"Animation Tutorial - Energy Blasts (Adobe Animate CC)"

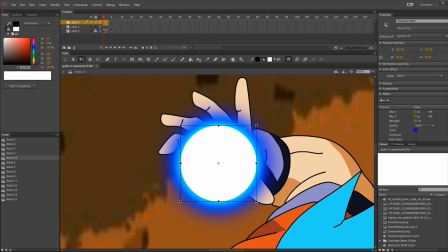257s
If I extend these frames,
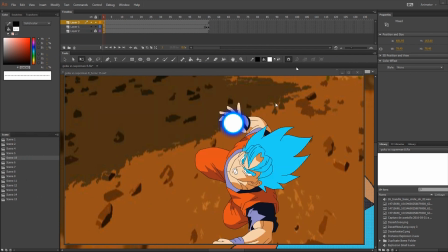269s
all right, there. So we test the scene and then we can see, you know, it pulsating in his hand. Obviously we're going to need to change the ball in a couple key moments here. And we also want some other things happening as well, but at least we have the energy ball kind of charging up.
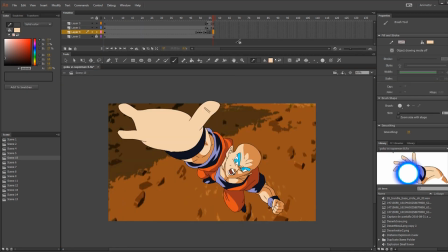283s
Okay. So we're going to create our, energy ball right now. Right? So what we're going to do is use the brush tool this time and give it a white color. And we want it to be coming out something like this.
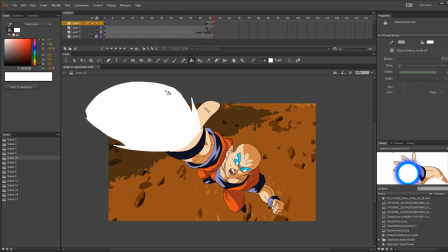305s
Okay, and we're gonna fill that. I may just want to give it some more kind of like, I mean, this is pretty good. Some more kind of like flair.
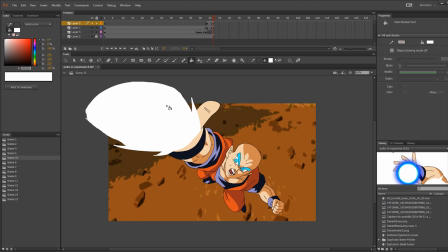319s
All right, let's go with that. So now we're gonna turn this into a symbol. Okay, then we're gonna go inside and then we're gonna make a new frame because this is gonna be like flying and pulsing out like really fast.
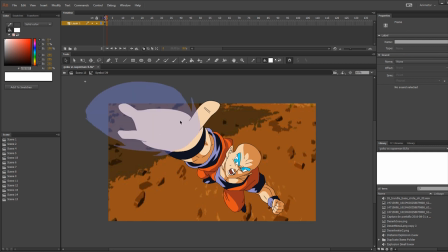336s
Now I'm gonna turn on my onion skin so I can see kind of how I did it before. But I wanna draw a different kind of image. So this time I want it to be like spilling out more.
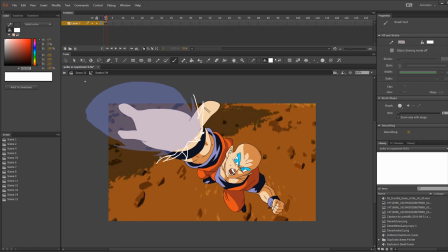355s
And the way you show something pulsing is it goes like bigger, smaller. So that's basically what we're trying to do.
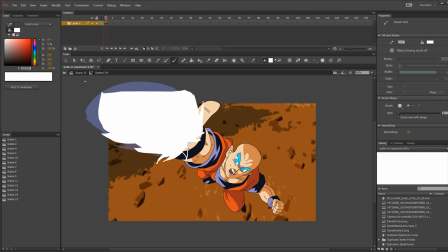Okay.
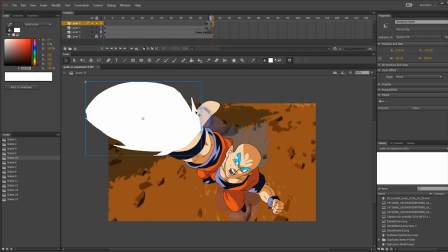376s
So now that we have our symbol of the energy blast, we can give it our two glows that we did before. So let's go ahead and do that.
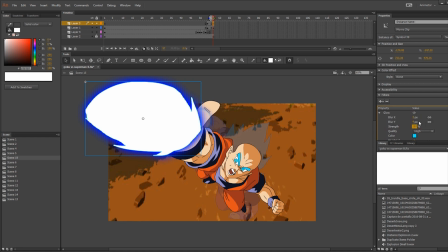All right, so let's extend these frames and then take a look at what it looks like.
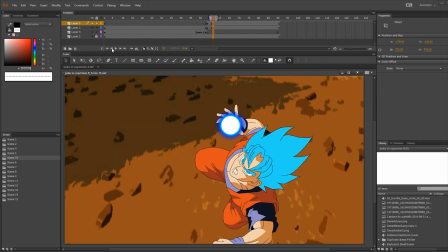Okay, so it looks okay, but we still got a lot of stuff to do to make it really, really pop.
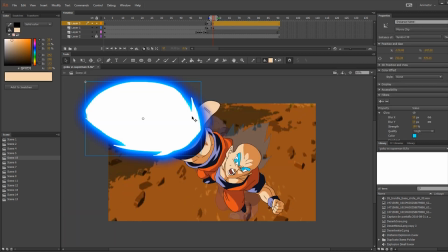427s
So first thing I noticed is that this guy is way too sharp. So what we can do is we can add in our filters, add a blur, make it high quality, and then increase the blur
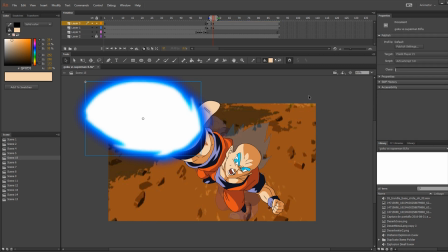442s
enough that it won't show these like sharp lines. And that will help a lot with it just kind of blending into the scene. We could potentially draw another frame in here. I'm not 100% sure that we even need it or want it at this point.
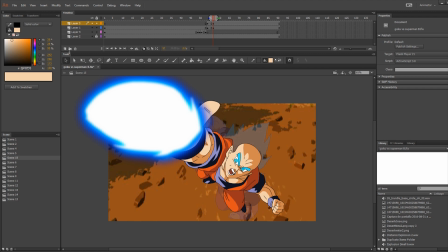458s
But what I do know is next we have to do the hair and the clothes. So that's what we're going to do next. And there's still a whole bunch of extra tricks that we're going to do to really make it pop when it comes out.
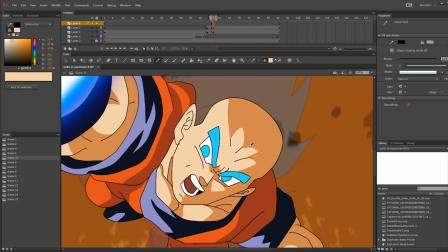469s
I'm going to do his hair on a two symbol in the same way that I did the energy blast, meaning I'm going to draw it, turn it into a symbol, and then add another frame and redraw it again, and that'll show his hair flying like crazy. I'm also going to do the same thing with the clothes. So let's just go ahead and get that done right now.
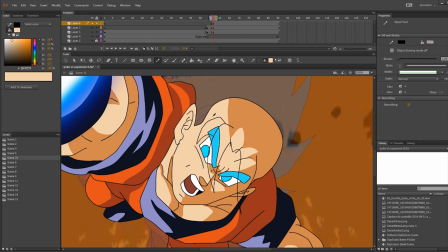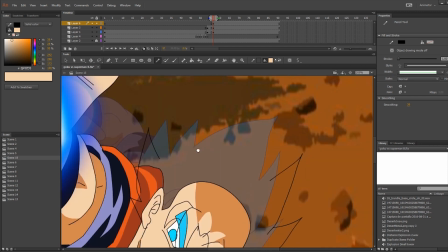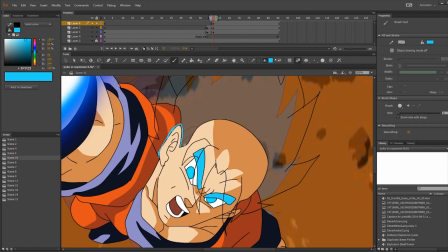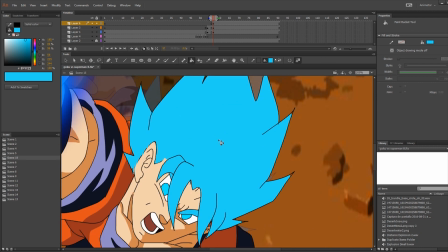503s
All right, that's one, and